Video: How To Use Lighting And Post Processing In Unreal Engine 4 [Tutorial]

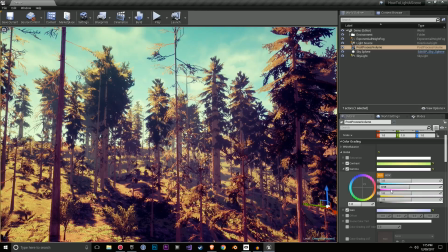And that's just, if you see here, it's very subtle. I only moved it down by 0.5 and it can make a huge difference. And the gain obviously makes a massive difference in terms of the look. And all I did was increase this by 0.3.
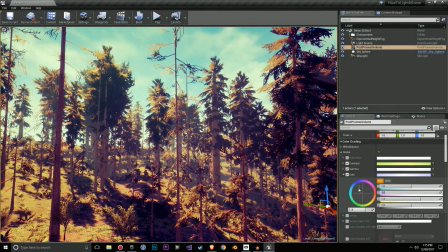So it really depends on how much you want to affect the scene.
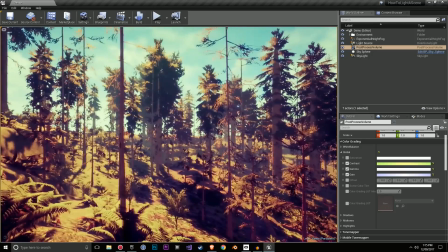If you do too much of any of these effects, it can turn out pretty bad. So be very subtle with all these effects.
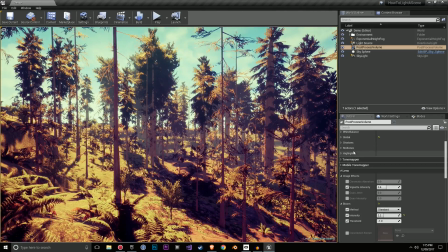You can of course change the other color grading settings, but for this scene, I was quite happy just changing the global settings. We have our standard image effects over here, which I didn't really mess around with too much. Bloom was something that I did increase, so let's have a look.
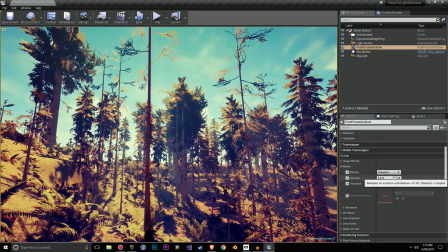That's what it looks like with minimal bloom. That's what it looks like with 2.2.
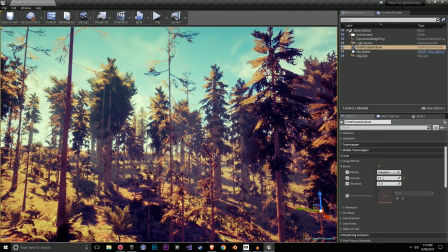I liked the effect of the bloom. Of course, in most games, this is a setting that you can turn down.
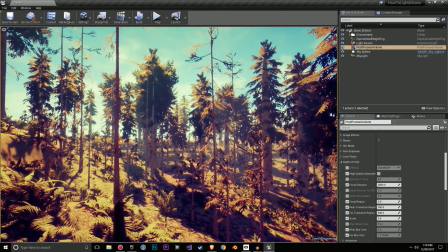Depth of field, I didn't add to this environment. I personally didn't find it looked great for this environment.
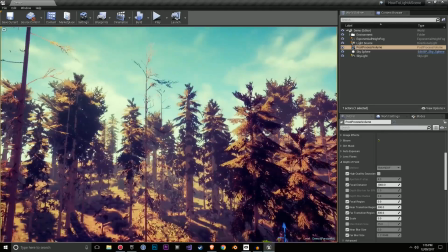If I had more things in the distance, maybe mountains, depth of field would probably look quite nice, but for this scene, it didn't suit.
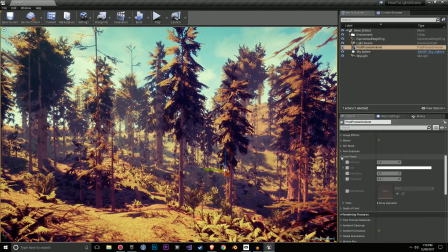And I didn't really want lens flares for this scene either.
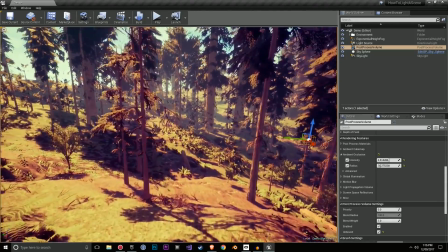Next up, we have ambient occlusion. Now, I did add a little bit of ambient occlusion.
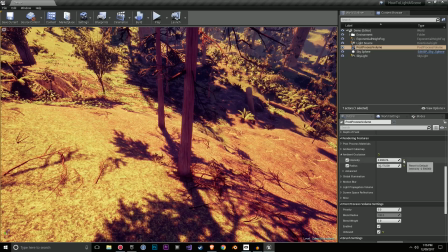As you can see, it creates these shadows in areas where meshes intersect.
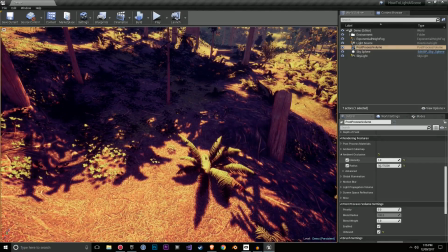And I personally like this effect. And it depends heavily on the mesh that you're using, because if you add too much,
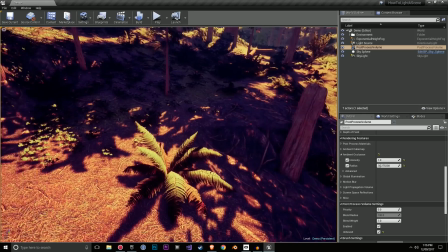it just makes it darker and it's not really adding much to the scene.
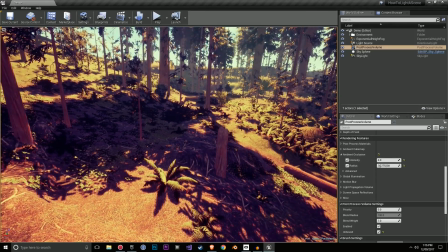If there's none, it's a bit lighter here, but some of the objects, they don't stand out as much.
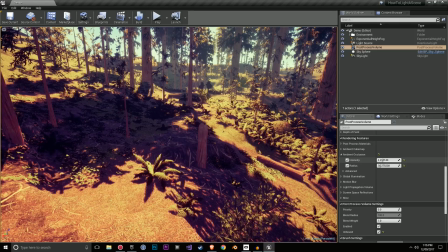So it's important to figure out a good balance. It's also important to figure out a good balance of the radius. Switch that back to 75. And that is it.
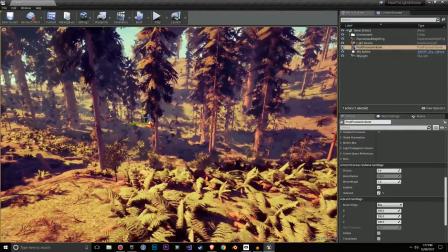Those are the main settings that I use to achieve this kind of look.
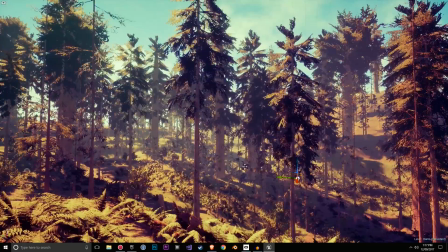And I'm quite happy with it.
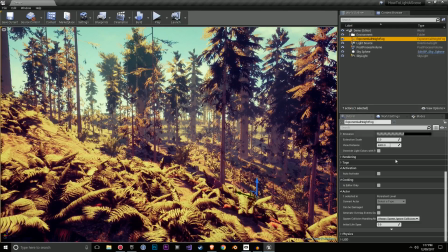And overall, these are the main things that I always mess around with.
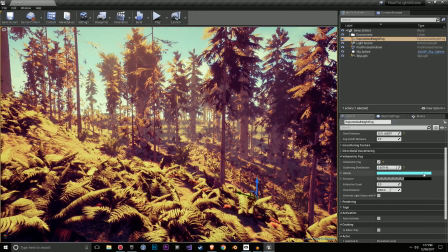So it's important to figure out
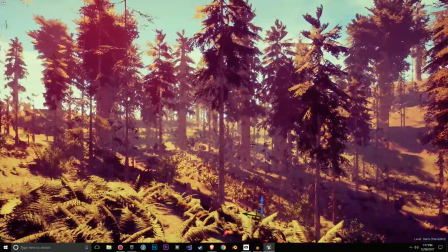what type of look. Like when I make this a bit more red, it totally changes the feeling of the scene, how everything looks.
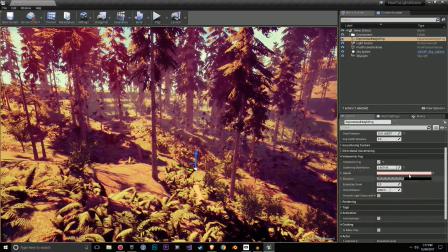So I feel like the post-processing, there's no just like,
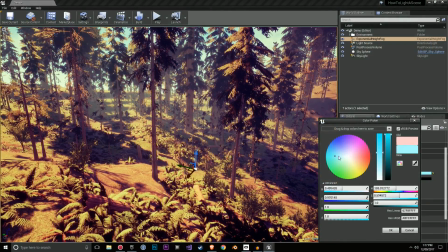there's no, in terms of lighting and post-processing, there's no, this is the perfect solution.
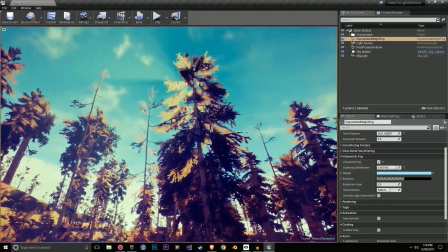All I can really give you are a few steps on how to get here. And these settings that we have over here,
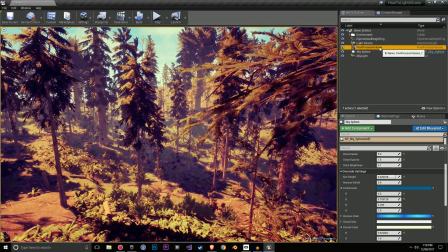and these components, the skylight, sky sphere, post-processing volume, light source, and exponential height fog,
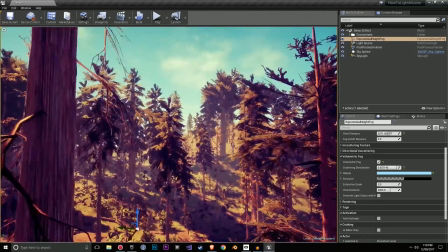these are the main ones that I use personally to achieve these effects and these drastically different types of lighting.
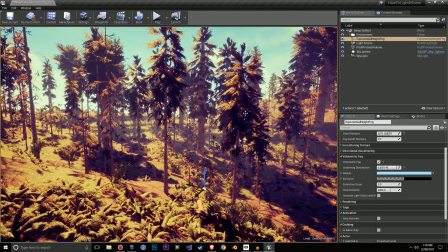So what I'm going to do now is do a little comparison of the before and after.
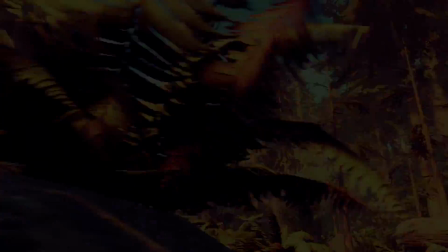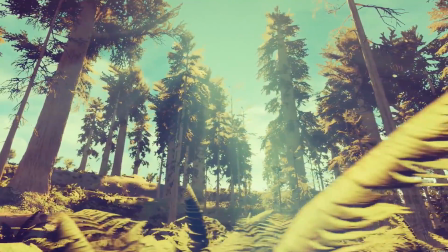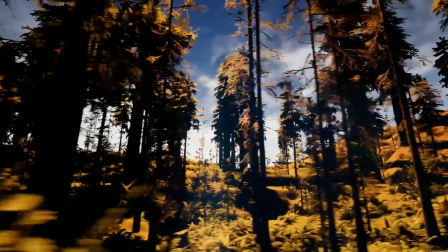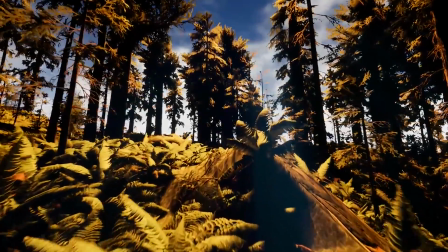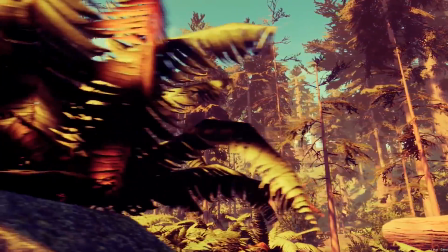Thanks for watching, everyone. I hope you found this video useful and that you got some advice on how to light your scenes and how to set everything up.
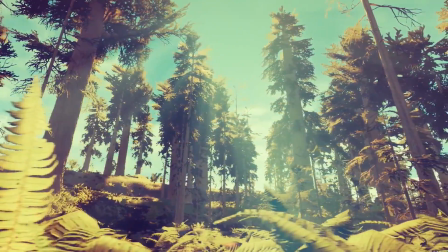If you like this video, make sure to subscribe for similar content.